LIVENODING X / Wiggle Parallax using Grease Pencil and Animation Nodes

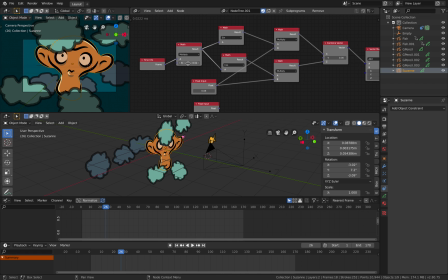3:43 so I have a frame basically goes into multiply so this control the speed of the wobble so it can be really slow but normally that's around it's about right and then sine and cosine
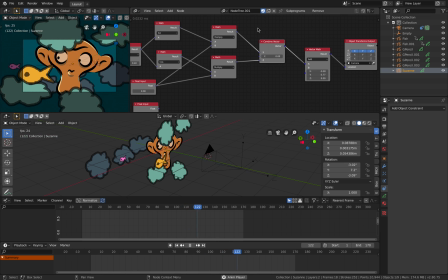3:56 will go into the the X and the Z of the camera and
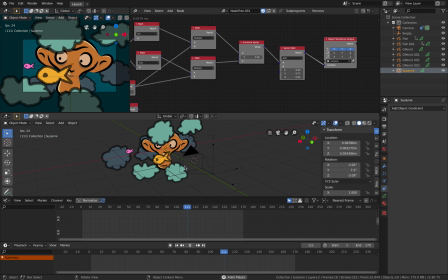4:04 And I'm simply moving the camera clockwise, so it's rotating.
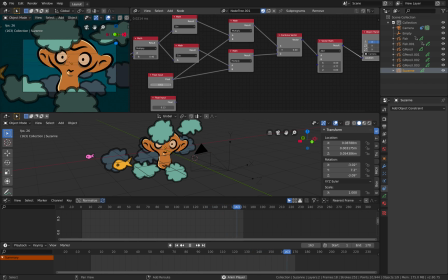4:12 I can make the wobble a little bit bigger, so now the effect is kind of lost. But normally, if you just move your head a little bit, and so it's kind of wiggling, you get the parallax, and it looks like 2.5D.
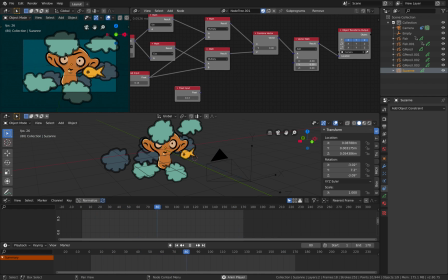4:30 So yeah, that's the effect. it's really really simple and I have a bit of control to offset the camera a little bit but other than that is that's pretty much it the grease pencil itself I'm still getting used to
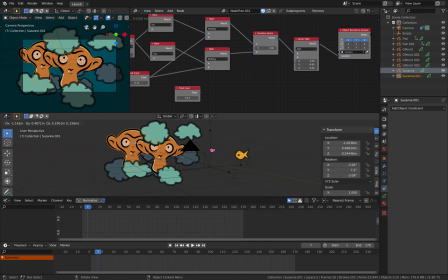4:47 grease pencil but here we have the monkey you can have two monkey and each monkey can have their own material so the skin can be separate and you can give a different color I believe yes something like that
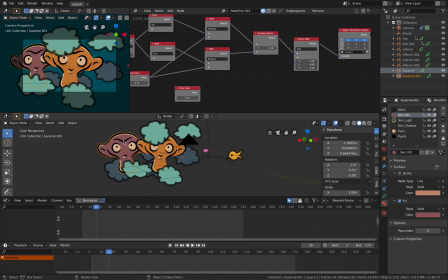5:08 okay so that's cool so now we have two monkey or maybe two is two little groups so let me make it like three monkeys now it's a little
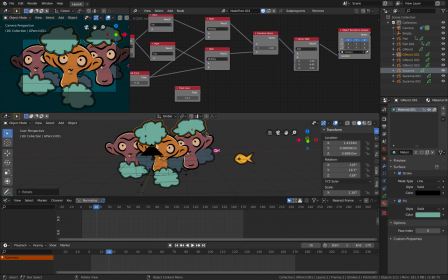5:22 bit merrier and we have a cloud and things like that and i can still kind of adjust the cloud position and rotate and scale whatever um yeah basically i'm making sure i have some objects in the middle and
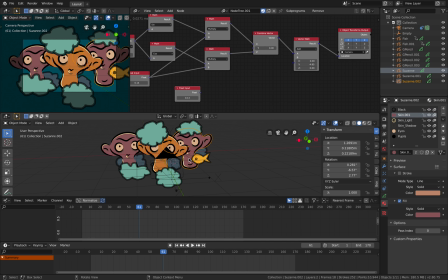5:39 some foreground objects each one of them is a separate grease pencil objects and i have this i have this fish also kind of adding the depth and I can still control the fish actually this pencil itself is really really powerful I don't think
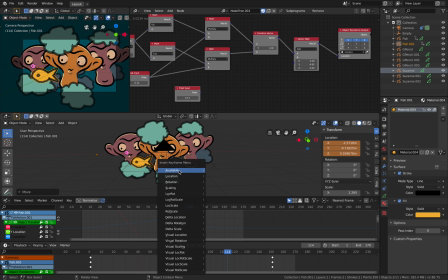5:58 many people knows this feature if they first came to Blender but it's actually a really big part of Blender and it's actually 2d animations inside a 3d environment so it's really really powerful and you can have keyframe you can adjust
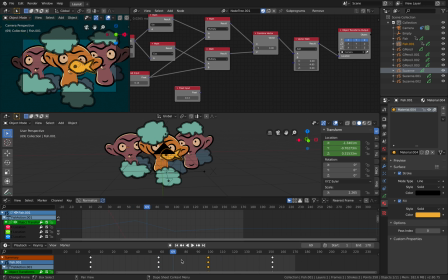6:18 the keyframe this is like the dope sheets to control the timing of the animations spacing and the timing everything can be controlled on top of that grease pencil have material and also a way you can control
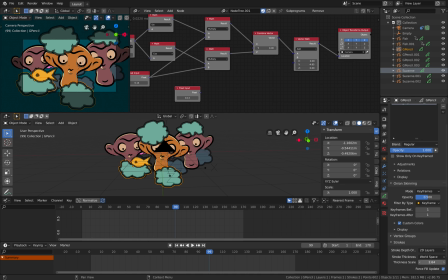6:37 the stroke stroke thickness so there's a lot there's a lot in with grease pencil itself if you look at the monkey itself which is a something you can create from here just create a monkey the default monkey head for the grease pencil
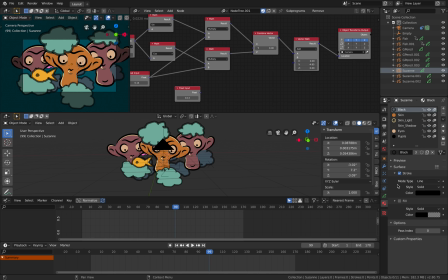6:51 the monkey has a lot of material and each material is for different parts of the monkey so I'm actually animating the eyes of the monkey a little bit so now we have a full effects this
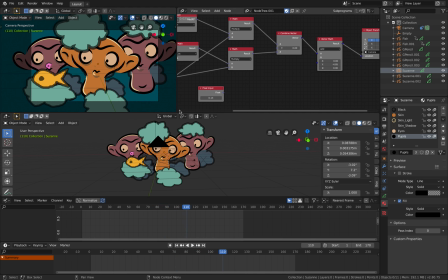7:08 setup actually so like I said I mentioned about slide AR they are actually there's actually a way to to do this kind of thing using JavaScript but slide AR is doing it with AR and you can kind of anchor it into
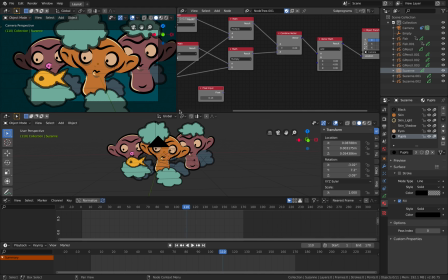7:24 any image or smartphone and then you look at it with another smartphone it's very very interesting you can perhaps do this using reality composer app if you are using Apple I IOS 13 or iPad OS, it's possible.